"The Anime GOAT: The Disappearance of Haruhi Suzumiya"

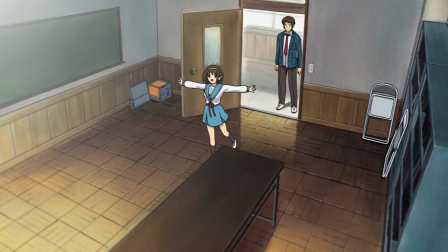Anyways, Kyon is making his way to the SOS Brigade clubroom, his last line of defense.
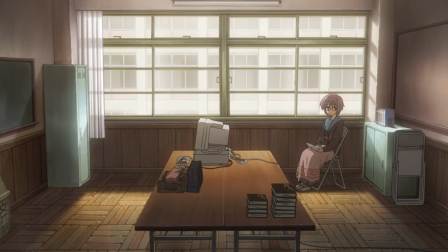Swinging the door open, he sees exactly who he wanted to see. Nagato, the alien who can fix anything.
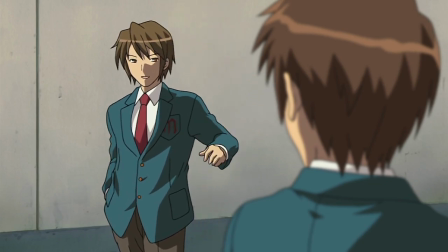But of course, she's acting strange too. Stranger than anyone we've seen so far.
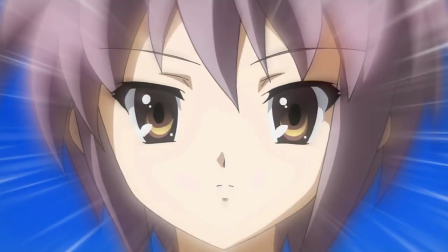Her glasses are back, she doesn't remember all the crazy adventures she's had in the SOS Brigade, and she has an actual personality.
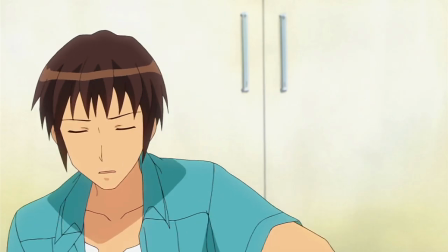That last bit is the most concerning of all. This isn't Nagato, that much is clear.
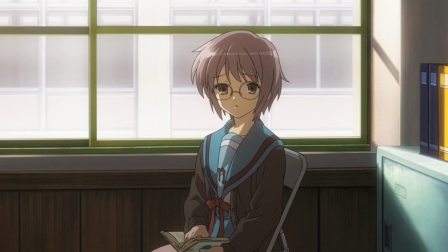There was a lot of love put into this scene. The way this new Nagato unintentionally gives Kyon a glimmer of hope before taking it away,
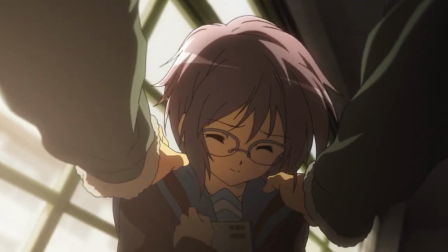causing him to go poo-poo bananas and beg her to fix this situation just like she always does.
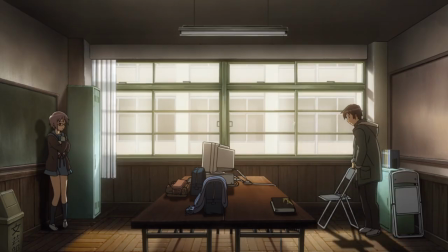The way he gives Nagato her chair back when he realizes he sat in it without thinking.
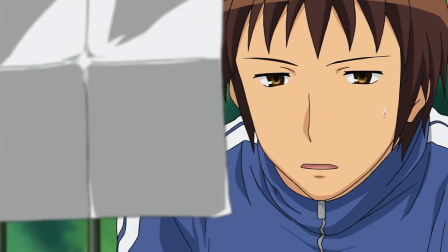It's a good way to affirm that Kyon's behavior mere minutes ago was a spur-of-the-moment act fueled by the hopelessness he's feeling, nothing more.
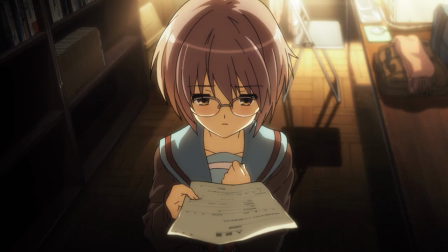The fact that Nagato gives him a club form for the literary club,
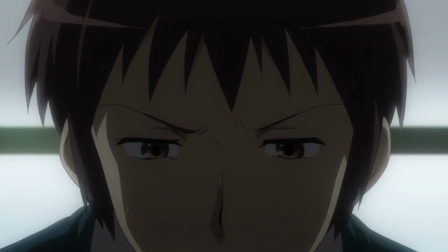even though Kyon was scary as hell for a second there, hinting that she might have a reason to trust him that we don't know yet.
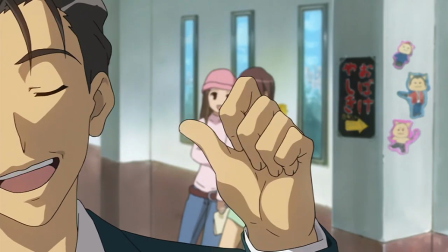And finally, let's all just appreciate this sound effect real quick. Bop.
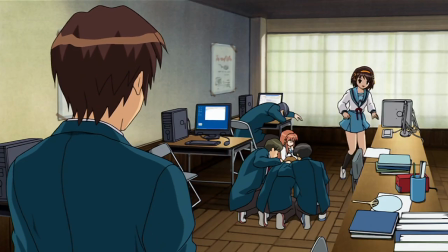By the way, that computer is the only thing in this room that wasn't there before the SOS Brigade took over.
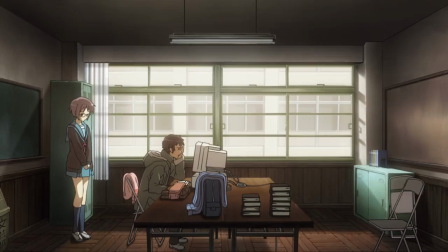Kyon doesn't find anything useful on it for now, but who knows, it might be important later.
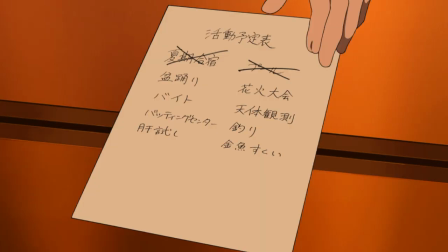Damn it. Why do I have to be the one who's gotta look for her, huh? I'm not sure, man, but you know, have to and want to are two very different things.
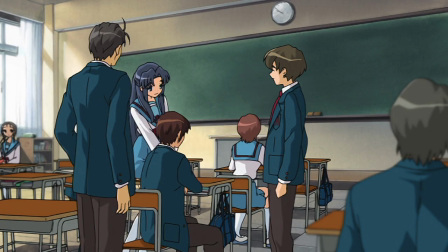The next day, Goody Two-Shoes Asakura tries to talk to Kyon again,
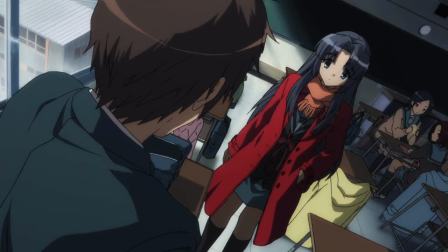but seeing as how he doesn't even trust her enough to let her reach into her pocket, it's in one ear and out the other.
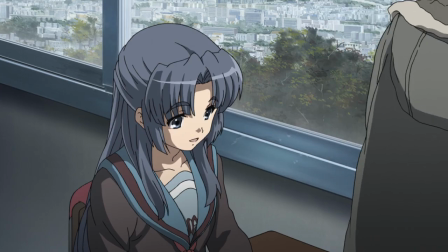She does say something interesting for us to keep in mind, though.
You have to accept the reality that's in front of you, and that'll help you start to understand everything.
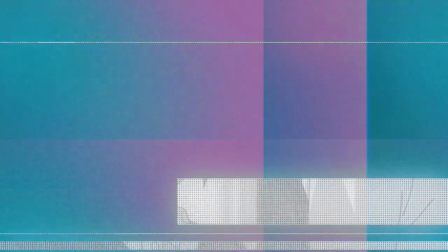So how about it, then? Do you think you can do that?
She could make donating to orphans with deadly diseases sound sinister.
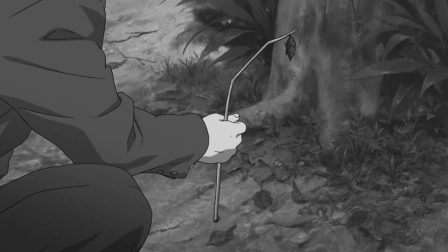Regardless, the monologue Kyon has about whether or not he should be happy or sad with his current predicament was a real highlight for me.
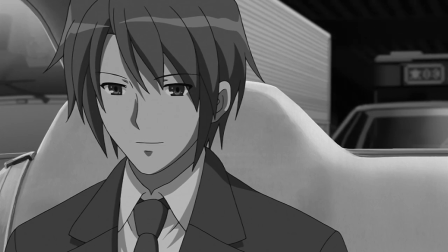I can't tell that to anyone, though. They'll uncover my hidden plans to try to replicate his manner of speech just like I did in my first Haruhi video.
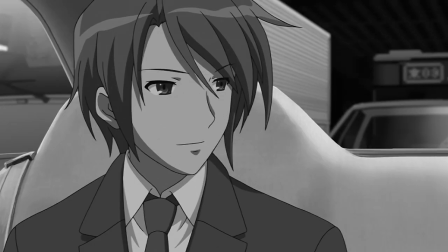Oh, shit, that's right, you're all in here too, huh? Well, that's embarrassing.
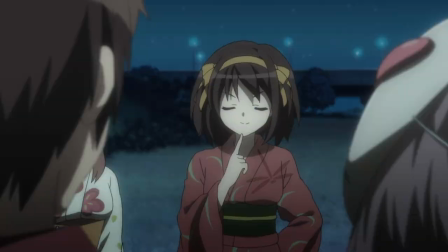Cat's out of the bag now. Where was I?
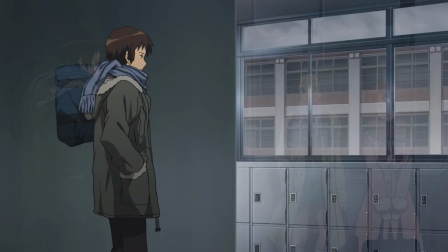I like this shot where Kyon flinches as he sees two people rounding this corner because at the beginning of the film, Mikaru and Tsuruya ran into him in the same spot.
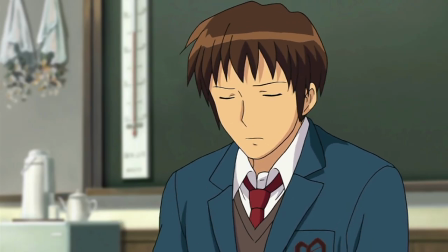After trudging his way back to the literary club to make awkward small talk with Nagato, Kyon notices a familiar book on the bookshelf.
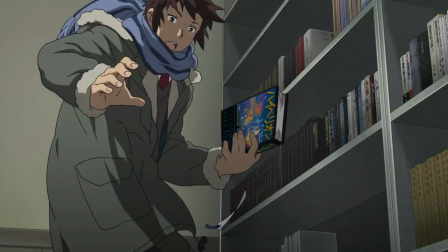Opening it up reveals the bookmark the real Nagato used to invite Kyon to talk with her in the show.
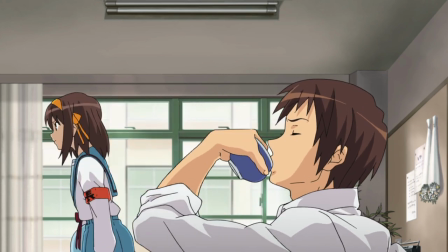Although this time, it tells him to collect all the keys to get out of here and that he only has 2 days to do so.
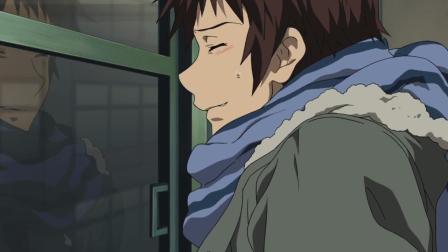They really sell just how happy he is to hear from the savior of the SOS Brigade once again.
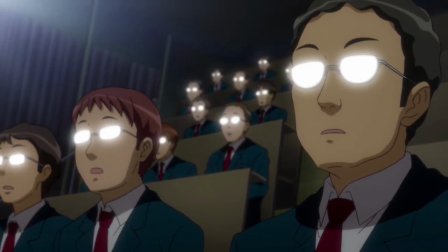And it's at this point in the movie where, after 12 rewatches, you begin to notice that every single line of dialogue has a meaningful purpose.
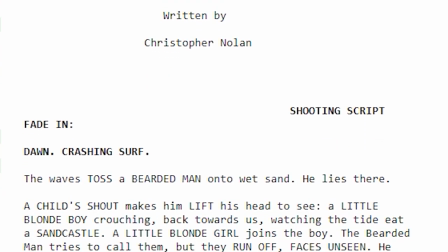Sure, every line in every film ever made is deliberate, but anyone can examine a script with a fine-tooth comb and pick out several lines that should be cut.
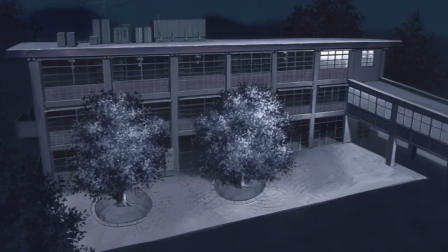I personally wouldn't lay a finger on this movie though, and here are a few examples as to why.
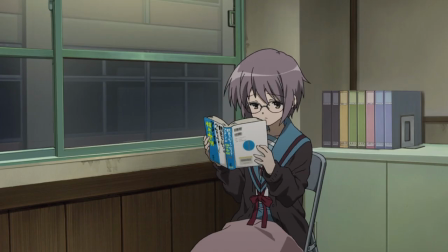While Nagato is making conversation with Kyon, she mentions that she borrowed the book she's reading from the city library,
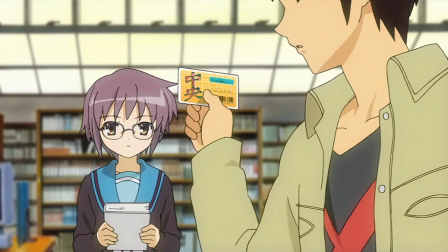foreshadowing the reveal of the one time this Nagato met Kyon in the past.
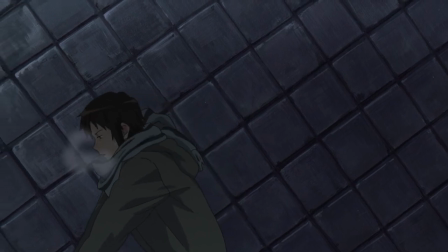Kyon's monologues regarding his feelings on these two worlds reveals that even though he's clearly made his decision from the outset,
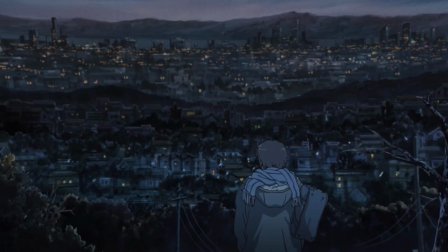there is something very tempting about this strangely normal universe he's been plunged into.
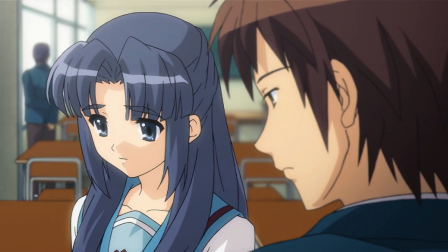Asakura's lines are laced with warning signs hiding beneath her unflinching smile,
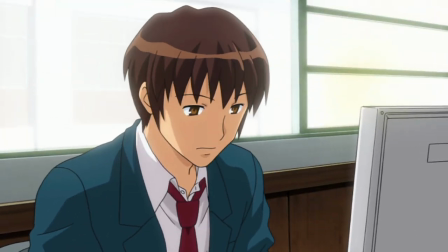and while Kyon is staying at Nagato's place that evening, she really turns up the heat.
If you decide to go out with Nagato, don't play around with her.
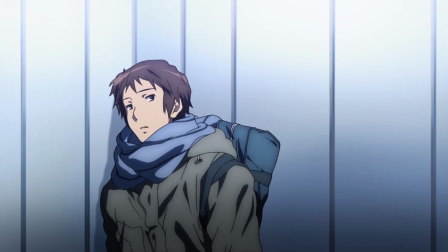Take it seriously, okay? If you don't, I will never forgive you.